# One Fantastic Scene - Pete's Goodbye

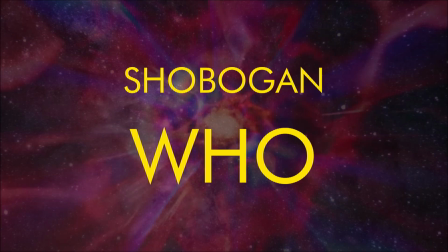0s
Hello and welcome to Shibogan Who. So a couple of weeks back I got in touch with a bunch of Whotubers asking them if they'd want to be a part of a project I was working on to bring together the Whotube community and celebrate the return of Christopher Eccleston as the ninth doctor. I called this project One Fantastic Scene and here's mine.
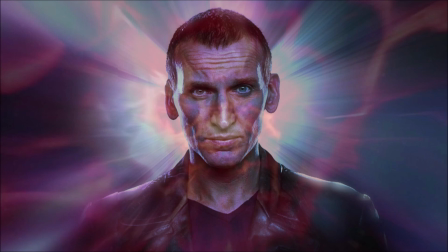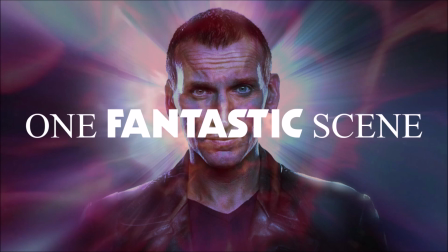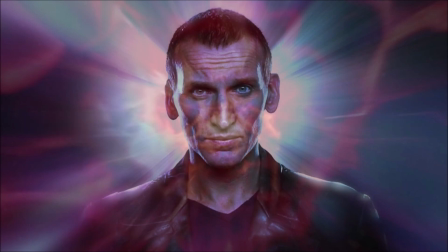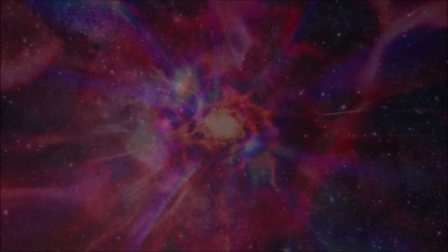35s
So the fantastic scene I've chosen is Pete Tyler's Goodbye.
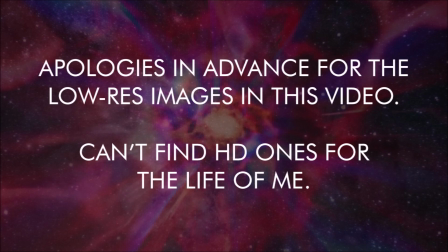39s
I chose this scene because when I re-watched the Eccleston era a couple of weeks back this scene just hit me harder than it ever has before and i
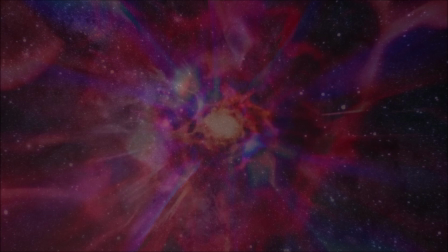45s
genuinely think it is one fantastic scene now don't get me wrong there are many scenes in series one that are worthy of being my one fantastic scene but this one in particular is my favorite so let's get into
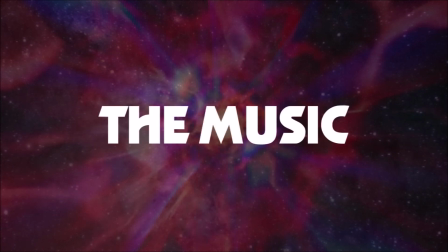57s
it shall we starting with the music now i'm not a musician
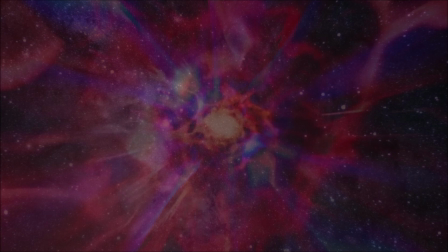62s
so i'm not gonna get all technical like while talking about the score because honestly i'm out of my depths like i haven't studied music since year 9
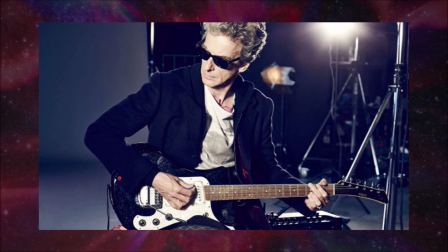72s
in like 2014 so yeah i'm not gonna get all all technical on
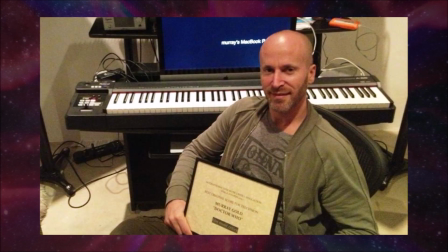77s
you with that but the score from murray gold is as always absolutely fantastic he knocks it out of the park for me anyway like father's day might be my favorite track on the entire series one soundtrack it's just it's so
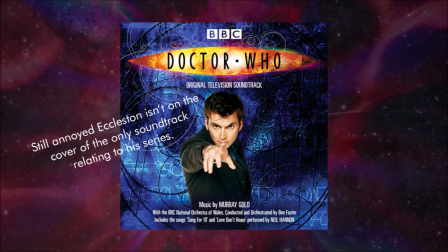91s
good it's simple it only uses one or two instruments like synth and piano with piano being like the main one and it starts out quite calm and quiet
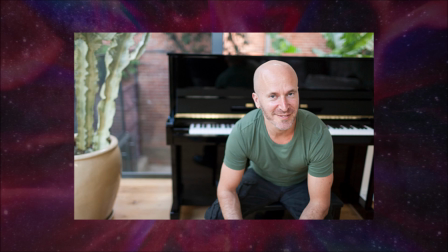100s
and it's it's quite emotional and it builds tension throughout the song and it's just it's just so good like to think that murray gold made
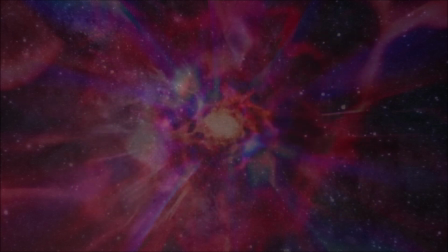109s
that on his computer you know what i make on my computer compilations
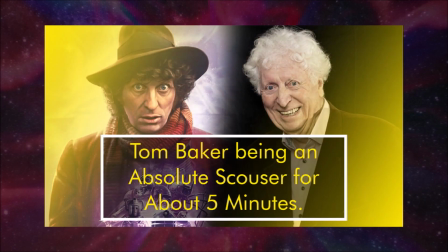114s
of tom baker swearing like that's the level i'm a compared to murray gold
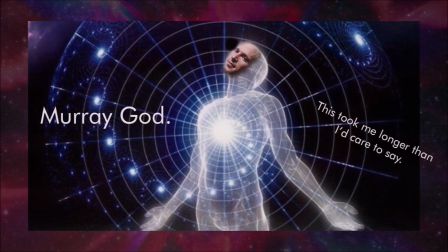118s
who's just like a god when it comes to doing shit on your computer i absolutely
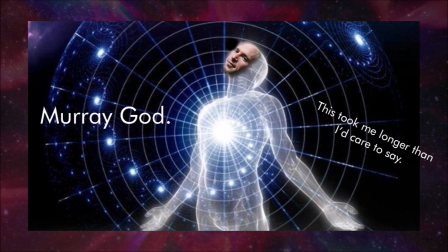123s
love him he's fantastic and he does an amazing job scoring this episode just like he does many others the next thing i'm going to talk about is the camera work
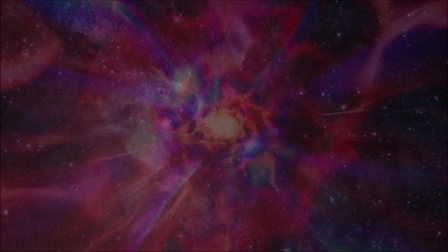135s
now the camera work in this episode and especially the scene is great like really great in
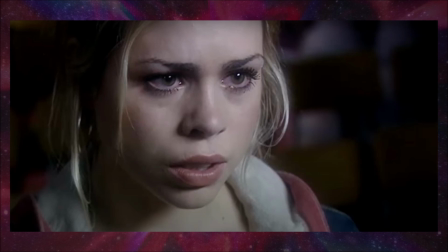142s
the church there's rose jackie and pete and the camera frames each of the three characters on their own for the majority of the scene which really helps to focus in on that particular character and the emotions that they're feeling and it's quite it's quite isolating
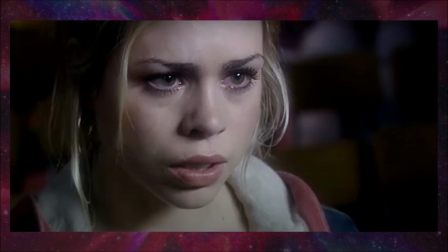156s
for the character like it isolates their emotions specifically i feel like that's a great technique because you know it gives you more time with those characters
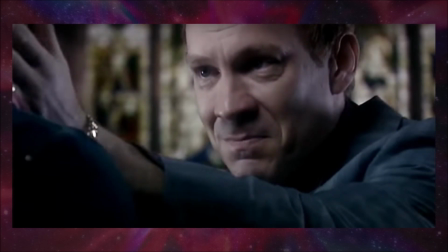165s
within the scene even though they're all there it allows you to focus on each one individually when it wants you to focus on them and that just makes it even better when two characters enter the frame together because it adds a whole new layer of emotion to the scene and it makes her feel more personal and less isolated and it it shows them it shows that
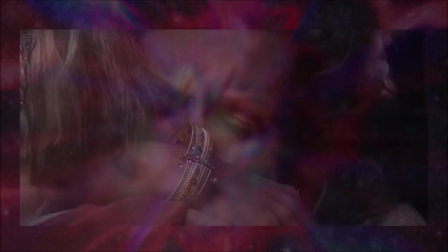183s
they're going through it together especially when jackie hugs rose when she finally figures
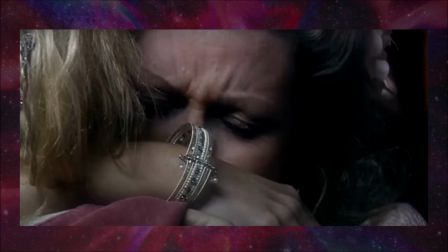188s
out that peter's having an affair and that rose is their daughter that's just so so great and it explains a lot because rose has always grown up hearing stories of how fantastic her dad was now imagine if he died with jackie thinking that he'd had an affair that'd probably leave a bad memory in jackie's
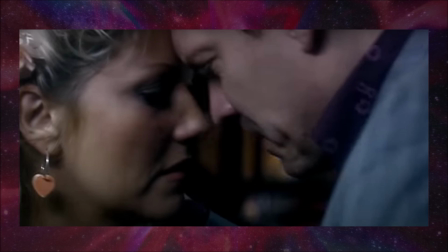206s
mind so it's good that they clear the air before his sacrifice so i really like that like it's a great great scene and then after jackie's hugged rose pete tells her that he's gonna have to die and the camera's like going back and forth between them which is like
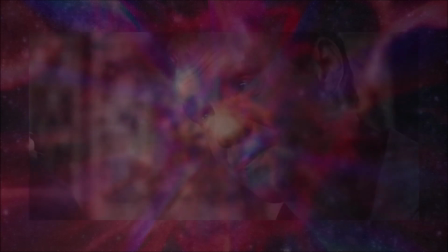223s
pretty basic but you know it works really well and pete says to jackie you're finally gonna get rid of me and you can tell he's just trying to